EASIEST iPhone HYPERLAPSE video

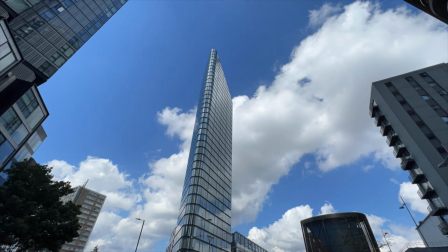Hello and welcome to another fantastic time-lapse tutorial by yours truly.
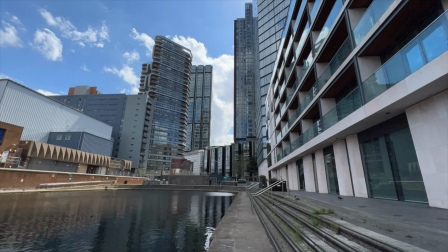Let's shoot these hyperlapses handheld on iPhone without gimbals or stabilizers or monopods or nothing.
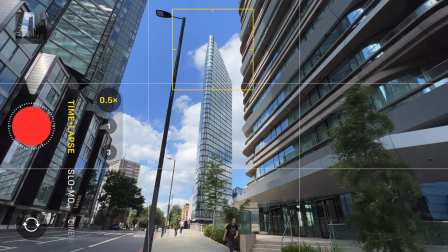Here's how we do it. Open up your time-lapse mode in your standard iOS camera app and go to the time-lapse option,
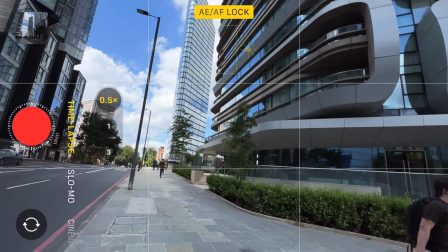put it on 0.5 lens if you have it, you don't have to. Frame up your shot and long press the screen to create that little yellow square.
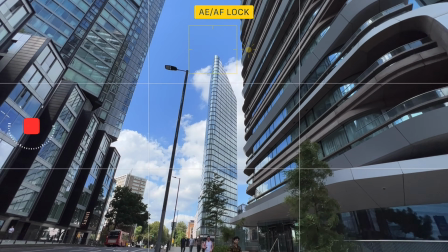Then you want to walk as slowly and as steadily as possible.
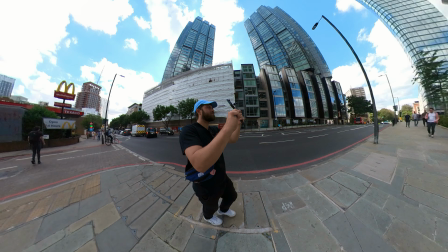Here you see me walking probably quite a bit faster than what I normally would do.
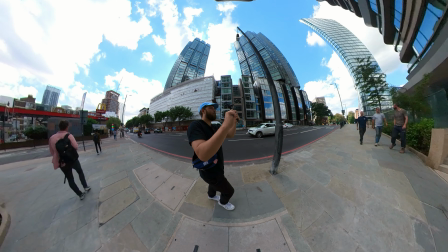If you go slower, time will speed up more. You will see more traffic from other people passing by faster.
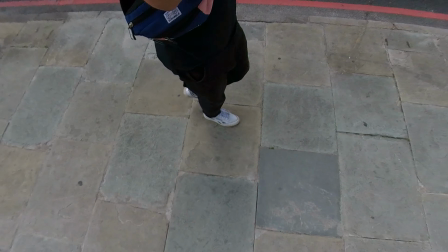You want to go as slow as possible.
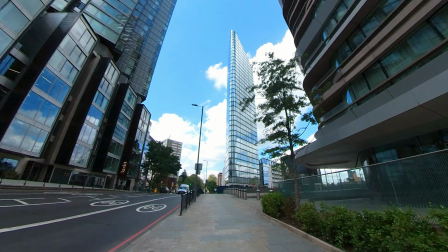I'm going too fast here, but you see my step size, it's fairly consistent, and I'm just trying to keep that top of the building in that yellow square as I am walking.
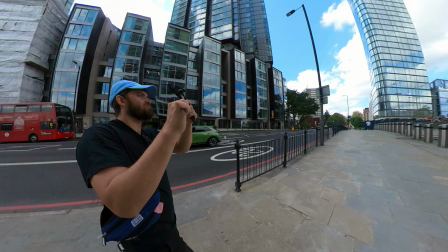Every now and then I glance to the side of the phone to make sure that I'm still going in a straight line.
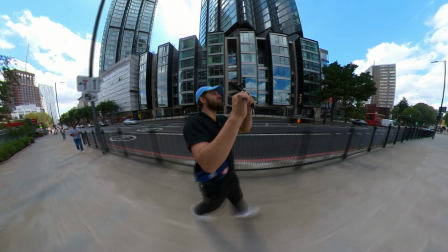You want to be consistent in your step size and in your line. You do not want to go left and right because that will be visible in the footage.
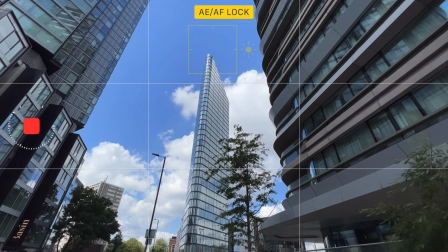This is what the camera sees. So it's pretty sturdy, it's pretty shaky, right?
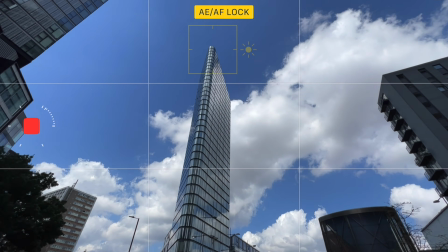But the shot you saw at the beginning was without stabilization. As in, I didn't add any extra stabilization.
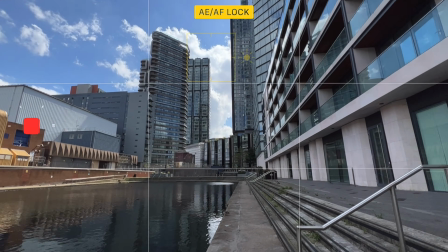The camera just does it for you. It uses, I think, the built-in gyroscopic data of the camera while you're shooting.
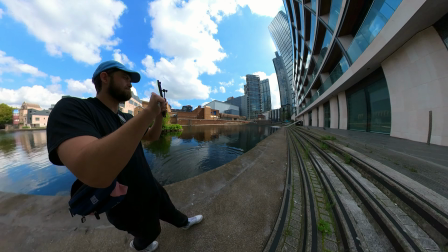Here you see the other shot. Just going straight ahead, trying to keep it as steady as possible.
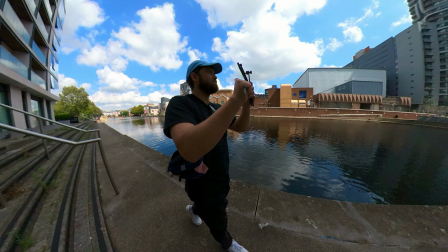Birds, keep going, stay focused. Maybe do the run again if you feel like you messed up, because it doesn't take long.
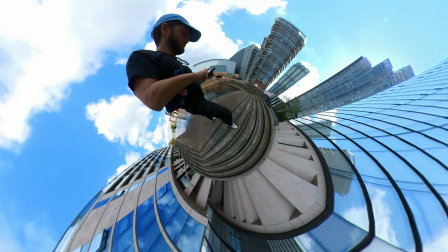As you can see, we had some good clouds today. And this is literally straight out of camera. I did not touch this edit at all.
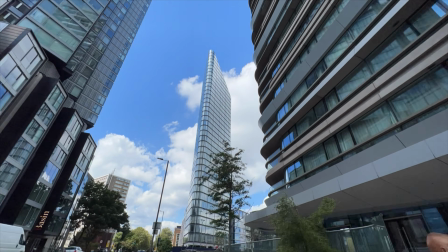This is exactly what it looks like. I reversed it here to give us a little bit more footage to look at, but how bloody good is this?
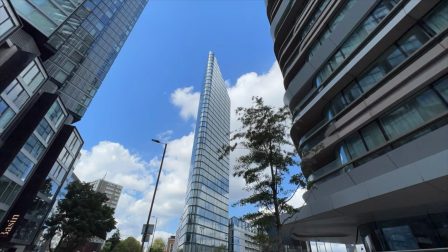Am I out of a job? Maybe, who knows? Obviously, there are many benefits to shooting hyperlapses the way I teach them in the Ultimate Time-Lapse course,
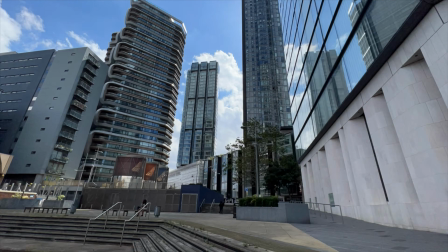by shooting them on full-frame cameras or crop cameras. You get better dynamic range, you get more resolution, you get more options in post to edit them.
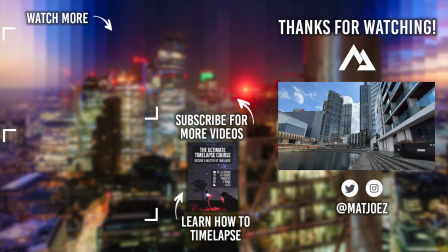There are so many benefits shooting it the proper way, and I've of course been doing that for a very long time, and I teach my students in my courses exactly how to do that.
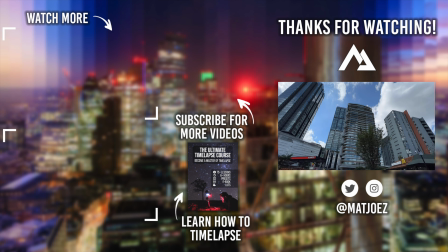Not only how to shoot it, but also how to stabilize it. Anyways, this was a quick little video that I wanted to share today. Hope you're having a good one. Thanks for checking in, and hope to see you on the next video. If you're not subscribed yet, please do. That's much appreciated. Bye bye.